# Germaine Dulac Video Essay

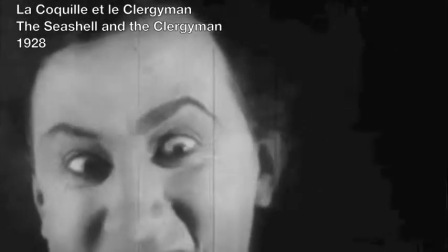[0:12]
Jermaine Dulac was one of the few French women filmmakers during the mid-1910s through the mid-1930s.
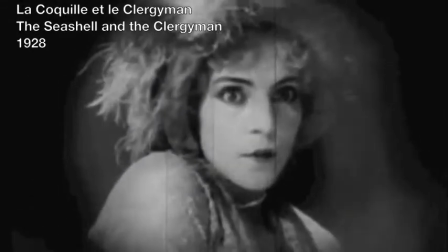[0:19]
She used camera work and editing techniques that involved many optical and visual effects to emphasize mental subjectivity,
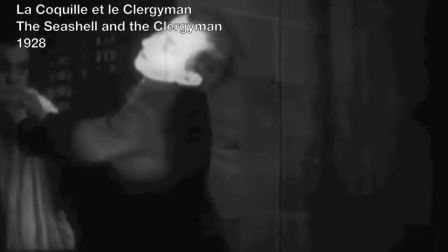[0:25]
making a few of her films the first French Impressionist and pre-surrealist film.
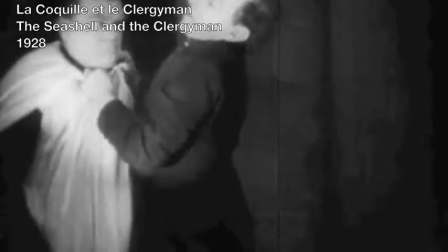[0:29]
French Impressionism was a period in the 1920s in which filmmakers explored film as an art form,
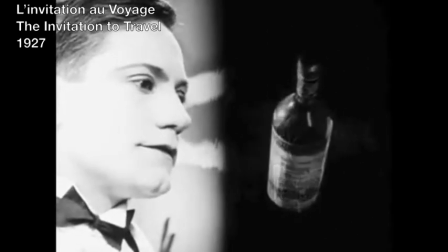[0:35]
while Surrealism was a period in the late 1920s in which filmmakers aspired to produce films that were above real.
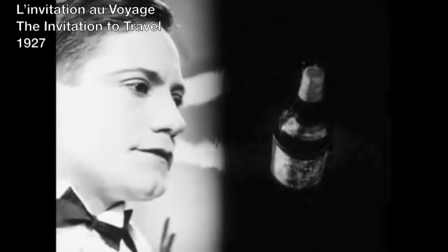[0:42]
She spanned both of these categories.
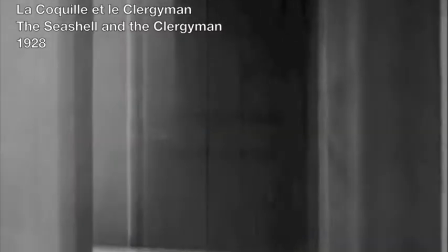[0:49]
One of her main techniques used to capture the abstraction of the French Impressionist style as
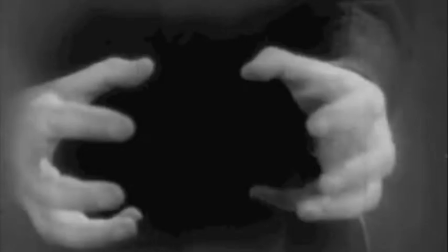[0:54]
well as the dreamlike states and altered reality of the Surrealist style is superimposition.
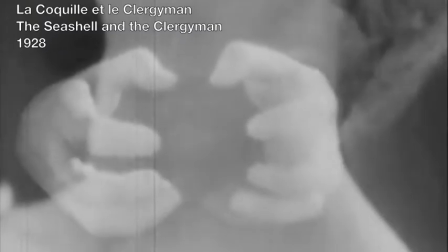[1:00]
In The Seashell and the Clergyman, superimposition is used to show the measure of thoughts, and the combination of reality and fantasy.
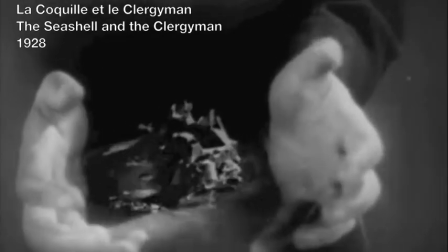[1:08]
It marries the possible with the impossible, once again using a French Impressionist technique to take the narrative above realism.
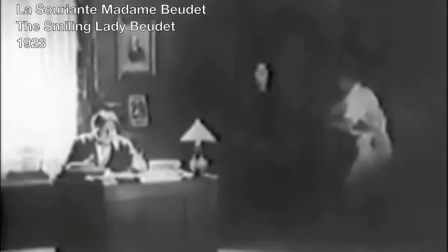[1:20]
In The Smiling Lady Boudot, it is used to show Lady Boudot's fantasies,
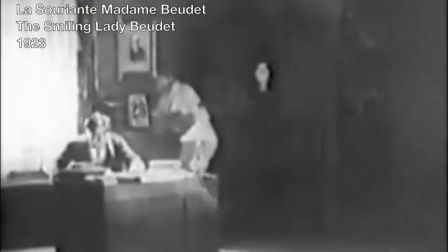[1:25]
creating a world that is realistic, but that the viewer is aware it exists only in her dreams.
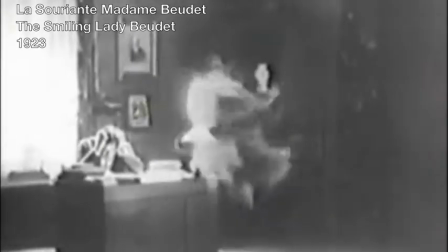[1:30]
This practice combines the French Impressionist technique of superimposition to show a surrealist theme of desires manifested in dreams.
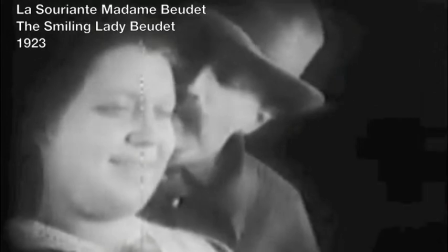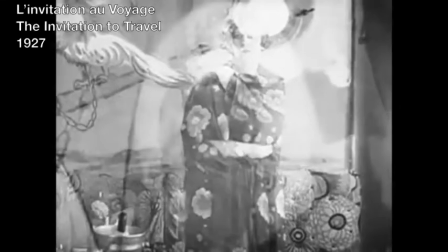[1:44]
In The Invitation to Travel,
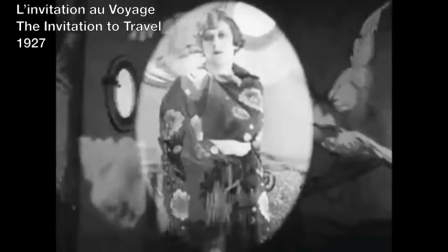[1:46]
superimposition is used to combine the real world with the main character's fantasy world of what life could be and to enhance important scenes such as this one.
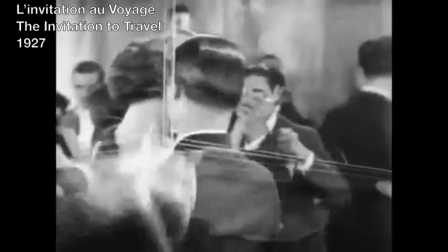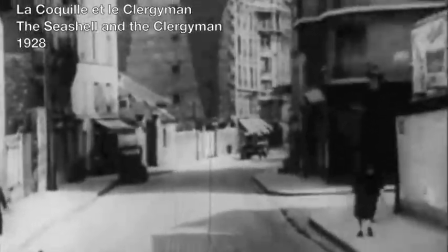[2:01]
Jermaine Duloc's use of superimposition helps the viewer recognize the difference between reality and a character's mental reality.
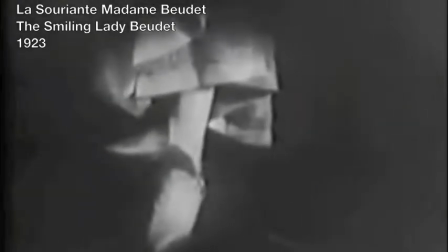[2:08]
She also uses superimposition to transition between shots, giving a dream-like feeling to her films.
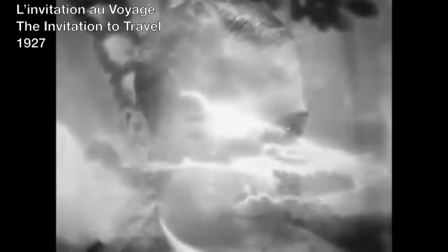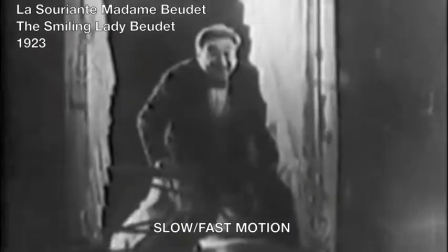[2:23]
Another technique Duloc uses to create a dream-like state is slow and fast motion.
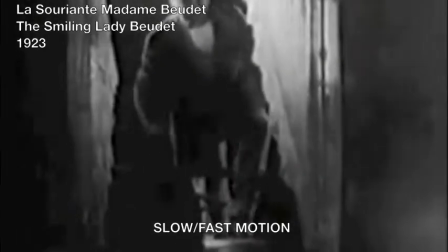[2:28]
By speeding up or slowing down movements, Duloc portrays reality in an unrealistic manner.
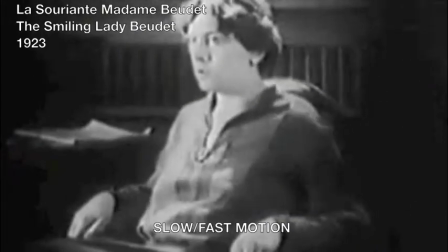[2:34]
Duloc uses slow motion in The Smiling Lady Boudot to add dream-like movements in her fantasies.
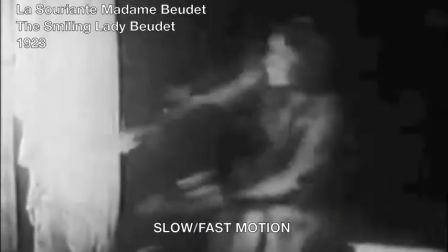[2:40]
This helps orient the viewer in the context of reality and fantasy. Fast motion shots are used to portray the husband in an irritating light.
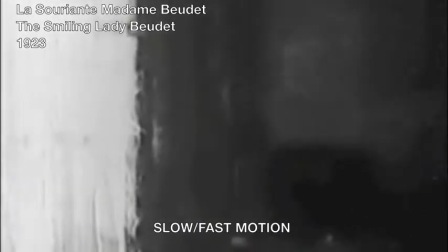[2:49]
The quickness of his movements make him uncomfortable for the viewer to watch and help convey Lady Boudot's feelings of annoyance.
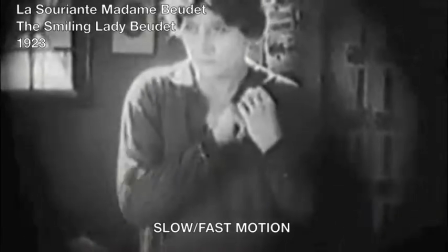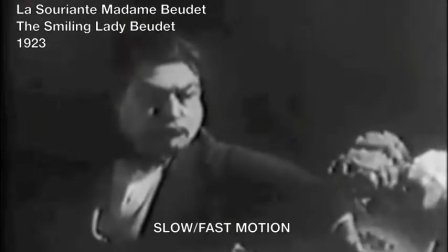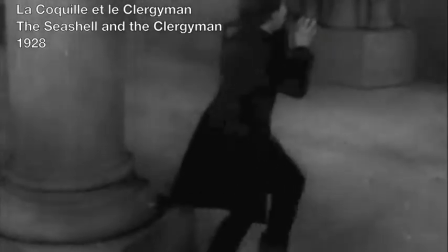[3:06]
Slow motion is most used in her surrealist film, The Seashell and the Clergyman.
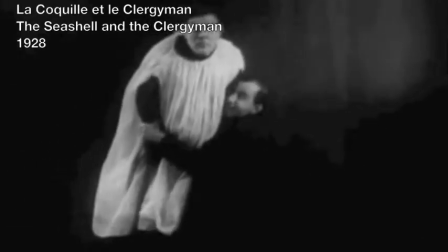[3:11]
It gives the viewer a sense that the reality portrayed is unreal, making the shots and actions surreal.
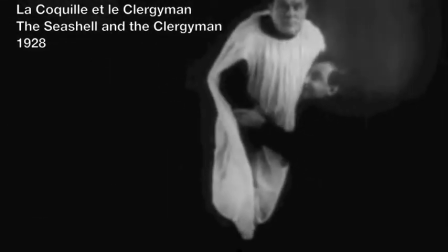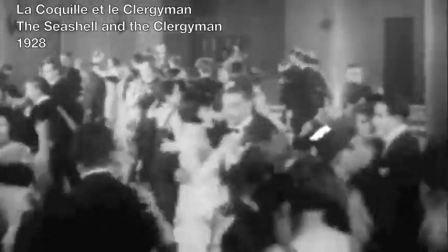[3:24]
The dancing scene combines both fast and slow motion to produce a dizzying effect, much like you would find in a dream.
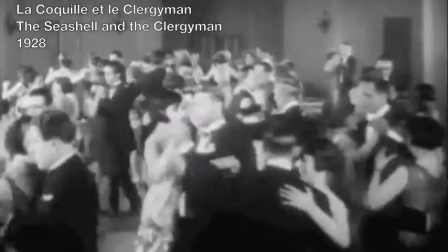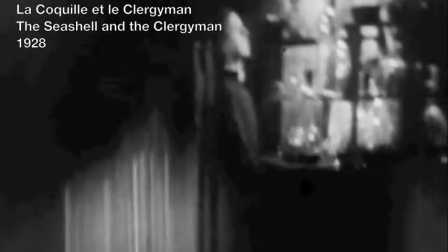[3:37]
To convey the sense of distorted reality in dreams, Duloc uses distortions.
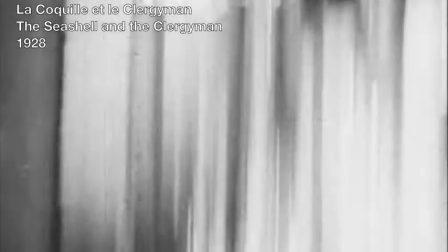[3:42]
It gives the viewer a discomforting feeling about the scene, and by changing the sense of perspective, we come to realize that perhaps the perspective is not real.
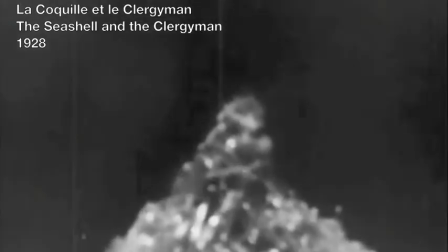[3:52]
By distorting clips in The Seashell and the Clergyman, Dulac produces a disorienting effect only found in the surreal land.
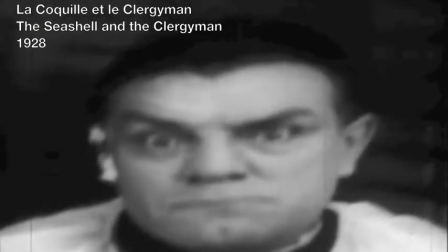[3:59]
Since The Seashell and the Clergyman is her most surreal film,
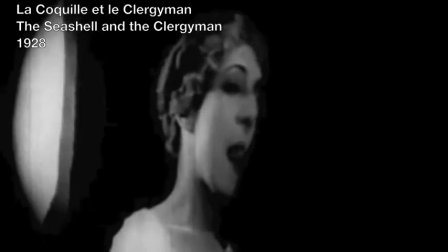[4:03]
distortion is used most in this film and shows the distortion of the Clergyman's reality.
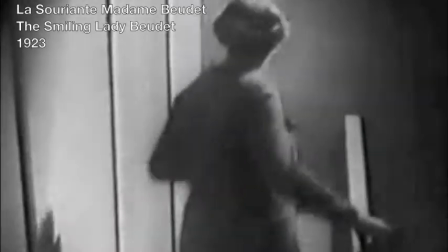[4:15]
In The Smiling Lady Budeau, there are a few instances of distortion used mainly to emphasize the irritation of Mr. Budeau and Lady Budeau's fantasies.
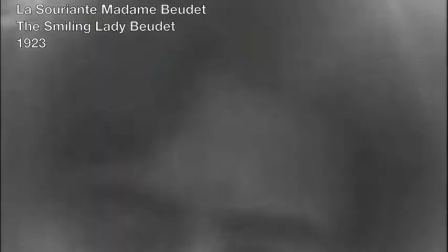[4:24]
In her films, Dulac uses a French impressionist technique of blurring, called soft focus, to create the visual sense of a dreamland.
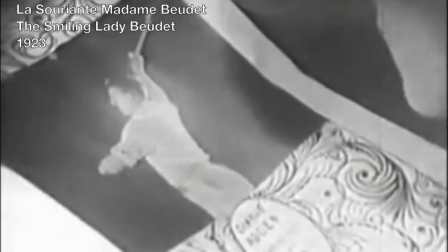[4:33]
Soft focus is mostly seen in The Smiling Lady Boudot to convey the transition into a fantasy or the presence of a fantasy.
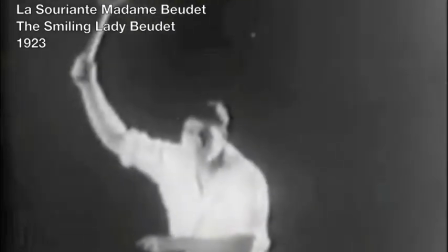[4:40]
Just like in dreams, where reality is twisted and unclear, soft focus helps make the unclarity visual and relates to the view of the immediacy of a dream.
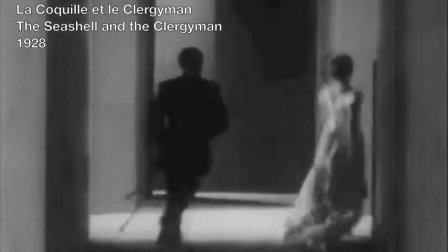[4:48]
Soft focus is also used in the Seashon the Clergyman to sustain a dreamlike state.
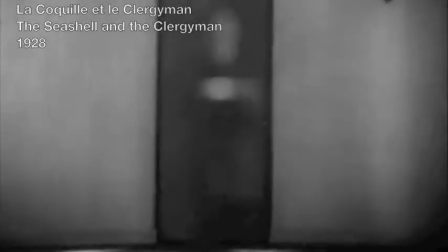[4:54]
In transitions it acts as a blur to another setting.
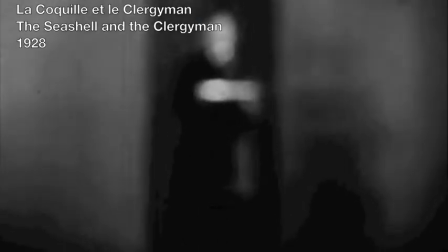[4:58]
In scenes it serves to emphasize the unclarity of the situation and actions in the surreal film.
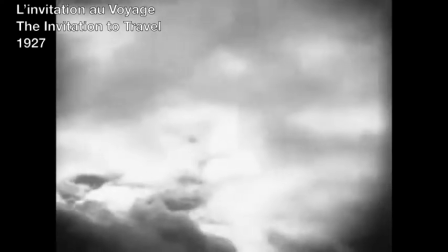[5:06]
In the invitation to travel soft focus is used to romanticize situations.
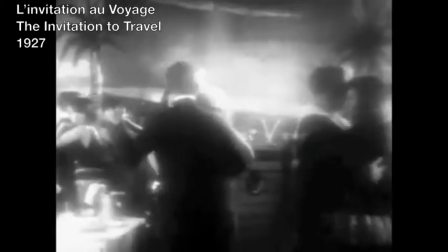[5:11]
We see soft focus in the clip of clouds in her fantasy as well as in the allure of the dance floor.
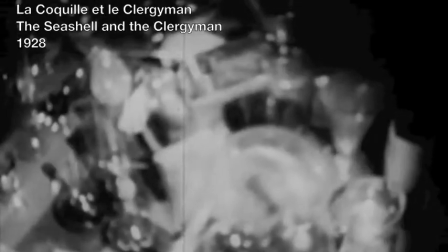[5:21]
Jermaine Dulac was the first filmmaker to produce films that were both French Impressionist and Pre-Surrealist.
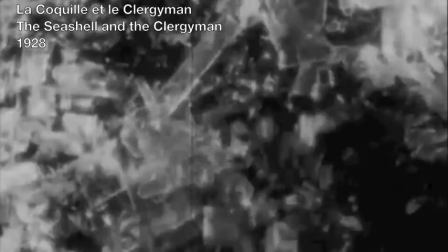[5:27]
Her combination of French Impressionist techniques such as superimposition, slow and fast motion,
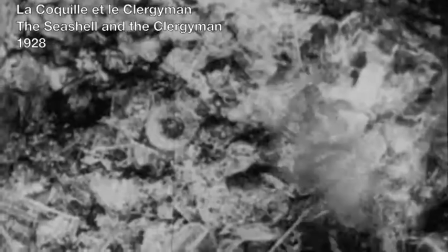[5:33]
distortions, and soft focus used to create a surreal environment is what makes her film cinematic and out of the ordinary.